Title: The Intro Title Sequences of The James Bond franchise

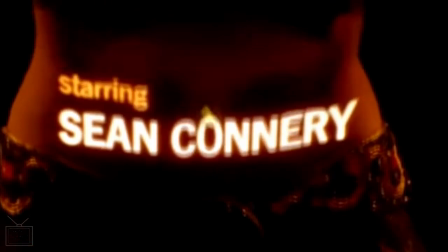This time it's just a bit of sort of
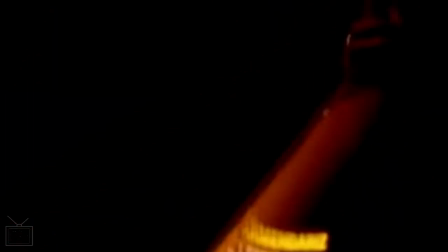projection with the titles and the credits being projected onto some belly dancers.
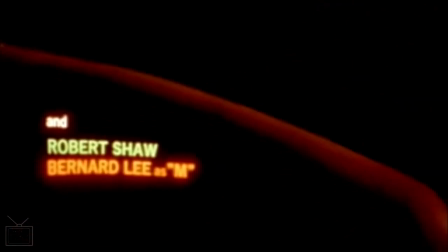It does kind of give a bit of a flavour of a section of the film,
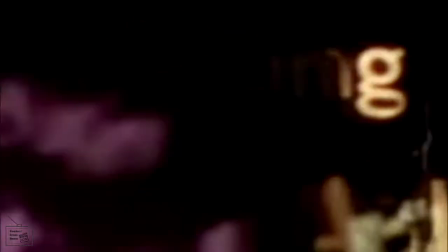which is the section with the gypsy camp, but it doesn't really kind of go beyond that.
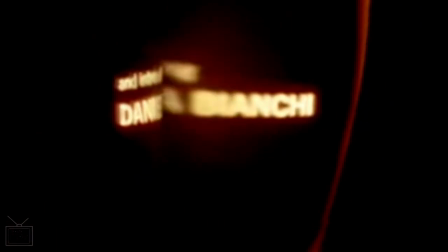It's just that kind of one element that Binder is using in the theme here for his sequence.
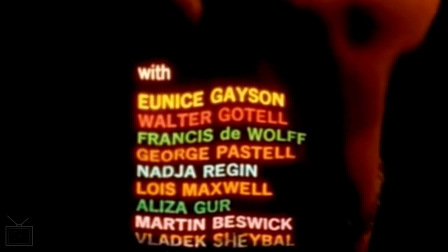So yeah, it's still, kind of fairly basic, not too over elaborate.
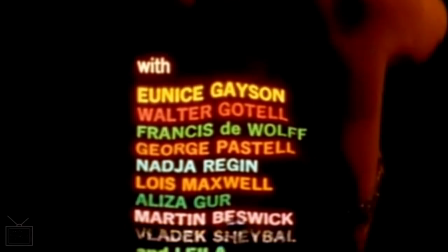And again, we've just got a piece of music which is instrumental,
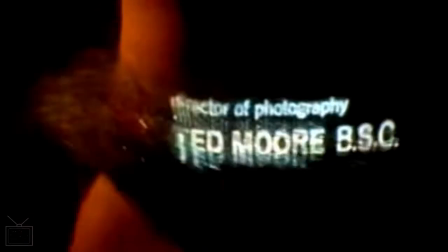so we've not really got the idea of the James Bond theme
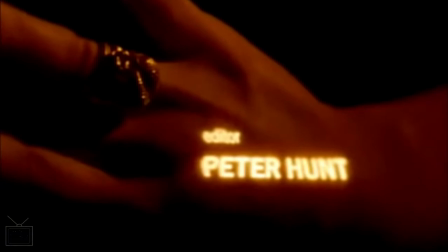music for each individual entry yet, but that will come in the next entry.
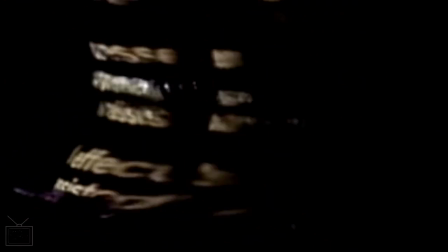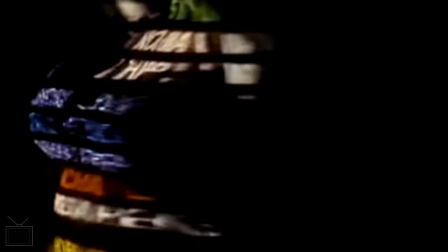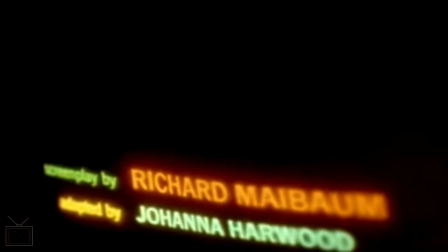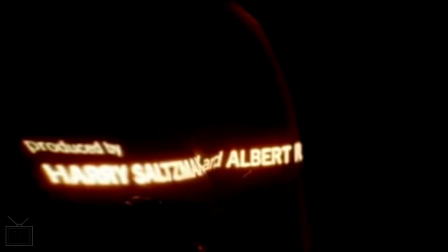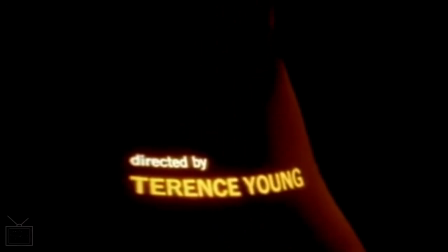So yeah, I quite like these ones. They're, you know, nice and clean, quite simple, not over elaborate, and yeah, it's something a bit different to a lot of title sequences you would have seen at the time.
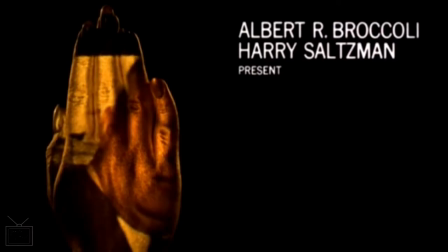Goldfinger is the film that pretty much established the Bond's template that would be followed for the next 20-30 years. And that goes as far as the sort of title sequences as well.
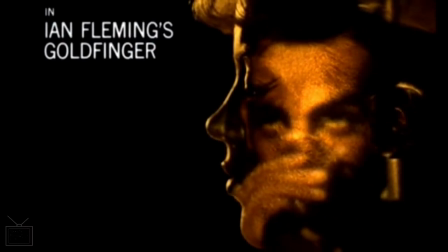So of course we've got Shirley Bassey singing the title track,
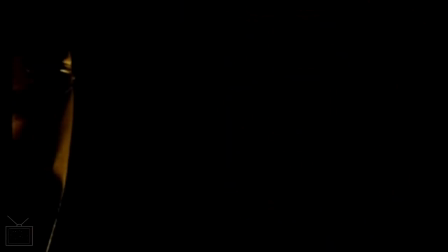and it has gone down, rightly so, as a famous piece of film music.
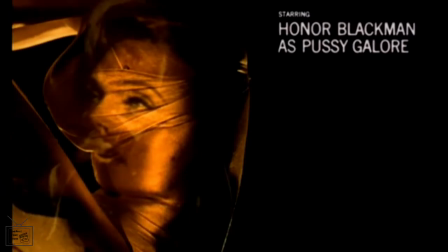Again, we've got the concept of projecting things onto the figures of various
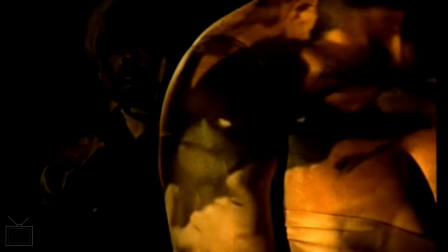beautiful women, and it's taken the step further this time of it being actual images from the film.
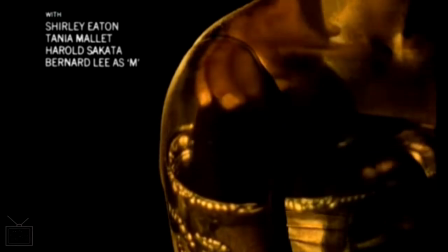So we're kind of definitely moving towards that concept of the
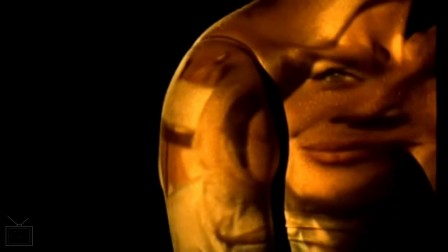credit opening sequence really kind of locking into the theme of the film.
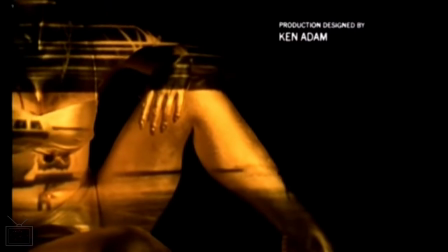Of course, all of the models have been given a golden hue in the lighting as well.
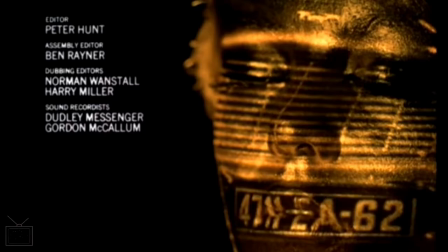So again, this is another fairly simple, straightforward sequence that I think works pretty well.
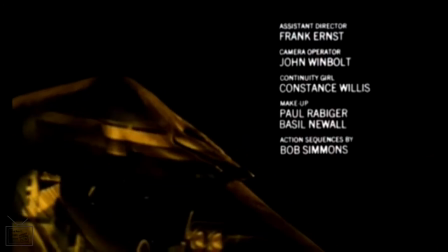It's quite laid back, but it still has energy in it,
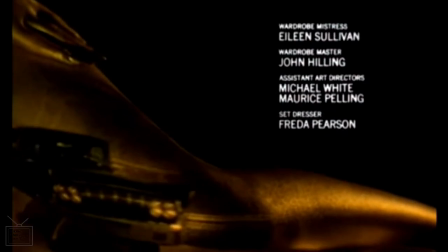which is down to Bassey's performance of Goldfinger.
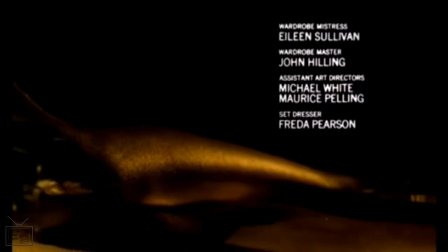And notably, this is, I would say, still,
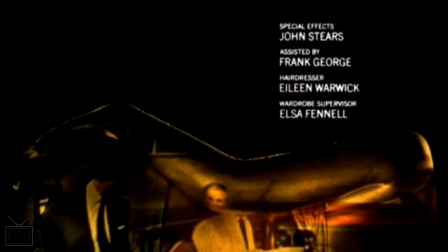if not quite tasteful, but it's certainly more tasteful than a lot of kind of later entries.
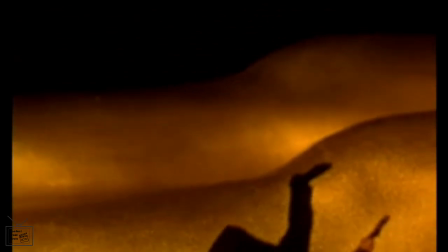Certainly as we sort of moved in through the sort of the 80s ones, they got a bit more,
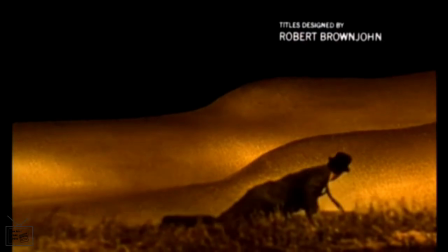risque is not the correct word, but a bit more sleazy even with the use of the models.
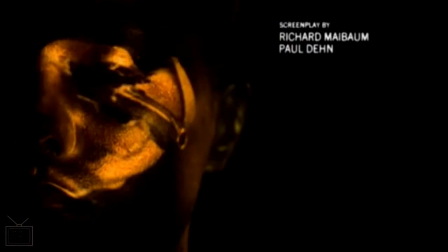But this one I think works well. Of course, it ties into that image of
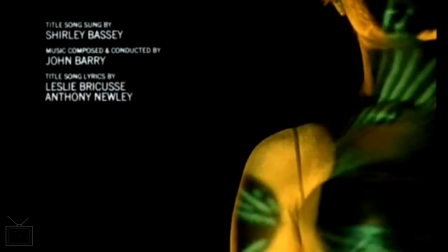the woman covered in gold, dead on the bed.